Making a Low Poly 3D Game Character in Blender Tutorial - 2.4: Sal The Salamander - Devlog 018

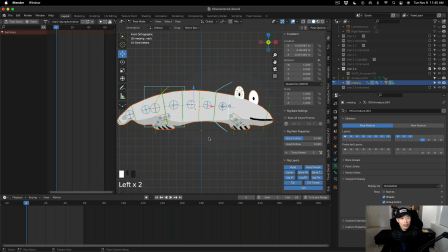That's normally what I do after I'm finished creating my animation, I just click that shield button. For the jump animation, we have to think about how this character is going to look when it jumps off the ground. So I keyframe the current position at frame zero. At the 10th frame, I move it down by negative 0.05.
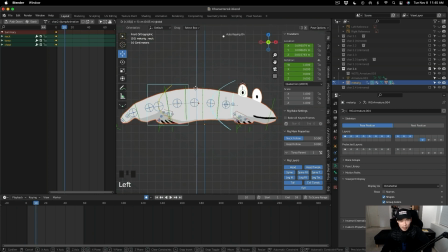That's because in real life, when you're jumping, you kind of bend your legs and squat down first. At the 20th frame, you're lifting your legs back up, which brings us to the original position. at the 30th frame, I move it up by 0.05 because now we're actually leaping off the ground.
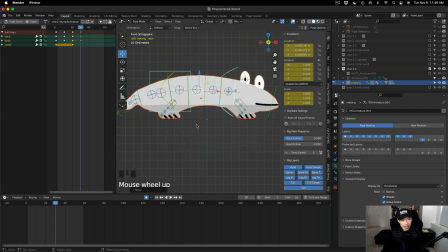We're just focusing on the torso and the chest right now just to see how that movement is. This is what I do. I'll play back just to see if I got the movement correct for this position of the body. When you're finished with the movement for the torso and the chest and you like how that looks,
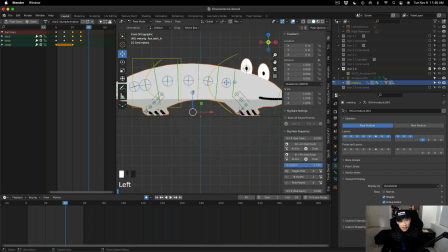then you move over to the foot IK layers so that you can start lifting the feet off the ground. to go with your chest and torso layers. That's how I animate my characters. I do things one by one. Now you just follow the movement of the character based on how it moved with the torso and the chest
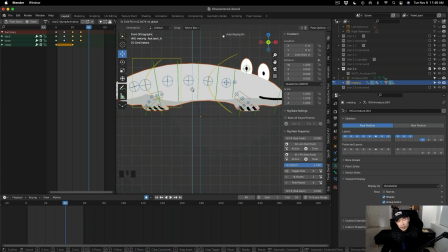and try to get the push off with your feet to match up because we're creating the jump animation for the foot. Keyframe, the current position at zero. Around the 40th frame is where his foot should be lifted off the ground. This doesn't have to be accurate. You can always adjust this, remember? I lift the foot off the ground by 0.05.
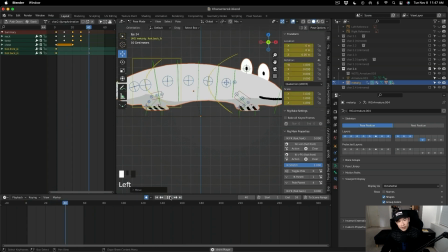I play the animation just to see how that looks. The foot is lifting slowly off the ground while the chest and torso is moving up.
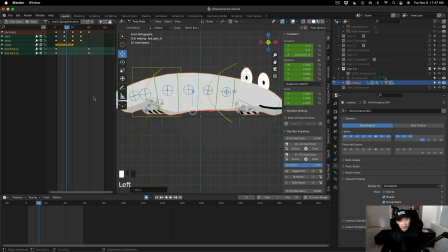That's because there's a lot of space between the 0 and 40th frame, so it slowly moves that layer based on how you moved it.
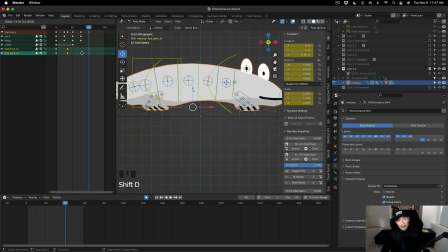I deleted the keyframes at the 40th frame. I'm duplicating the keyframes on the zero frame to the 10th frame and the 20th frame so that the legs are stationary all the way up until the 30th frame. When we actually get to the 40th frame is when the legs should quickly lift off the ground.
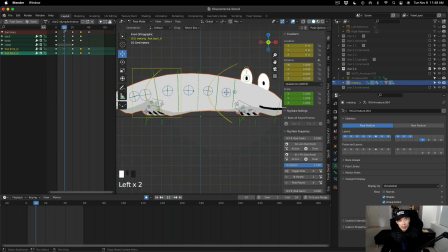That's how you get a more sudden animation. Instead of it being a slow movement, you can always adjust that. Hopefully that makes sense.
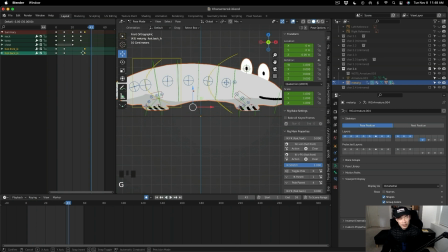If you want the feet to lift off a little bit earlier you can move the keyframes on the 40th frame back to the 20th frame that would make the feet lift off earlier than the chest and the torso this is all experimental you have to experiment with each frame to see whatever you
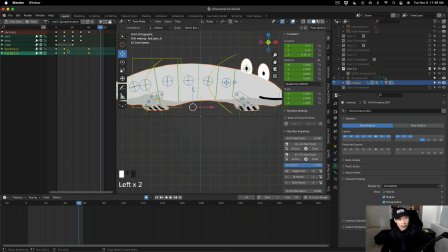like this would be unique for your character so it's going to be very different on how you do the liftoff but this is how i did it for character 2.4 the salamander actually delete the keyframe animations for the foot layer if you get confused by the rig layers,
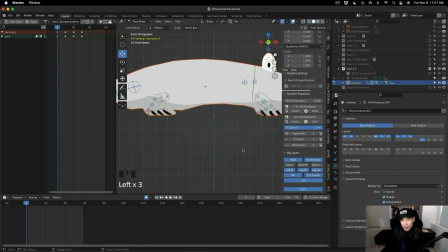you can always hide and unhide them. Normally, I just keep everything on just because it doesn't really bother me.
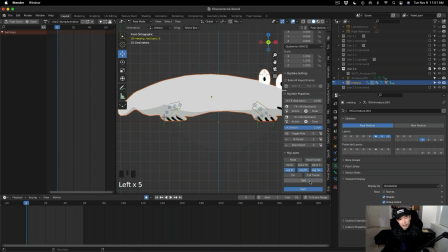If it bothers you and you want to just focus on a specific layer, you can just hide everything else but the leg bones and just focus on the leg IK. This helps you understand what the IK layers are or the FK layers are or the tweak layers are.
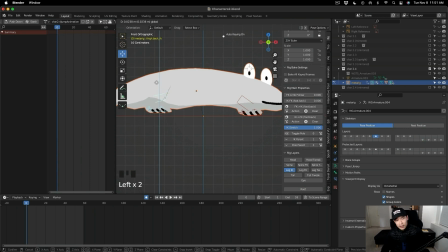You can see the difference between the two when you do this. That's something I don't really study too much of, which I should. I just select a specific rig layer that I like and then just move them to create an animation and that's about it.
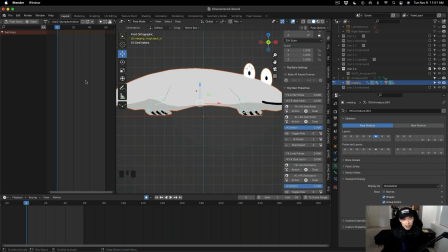I haven't dug too deep into the entire process just yet because I'm still experimenting and learning about the entire process. I'm just trying to do my best with whatever knowledge I know first before I go into more depth with everything. This time I'm just grabbing all the layers that are on the screen and then record the current position at frame zero at the 20th frame,
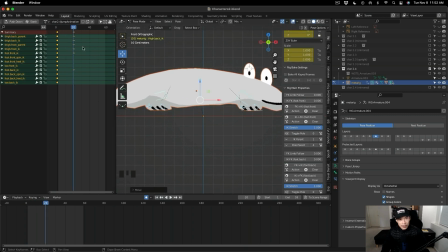move them all up by 0.05 and see how that looks for the animation. If I don't like the feet lifting off the ground at the 20th frame, then I move those keyframes to the 40th frame.
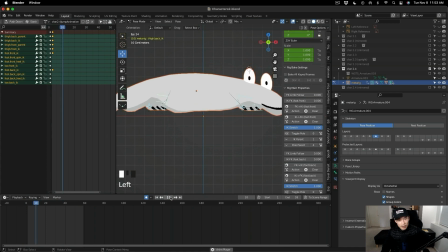And then I experiment moving those keyframes closer to the zero frame. So you can see the leg lifts off as soon as the animation starts.
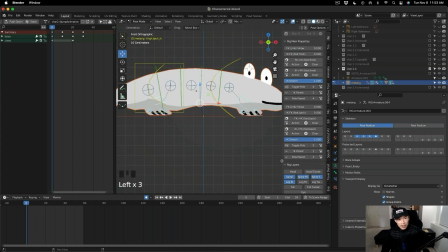And then I delete that. This is all just me experimenting.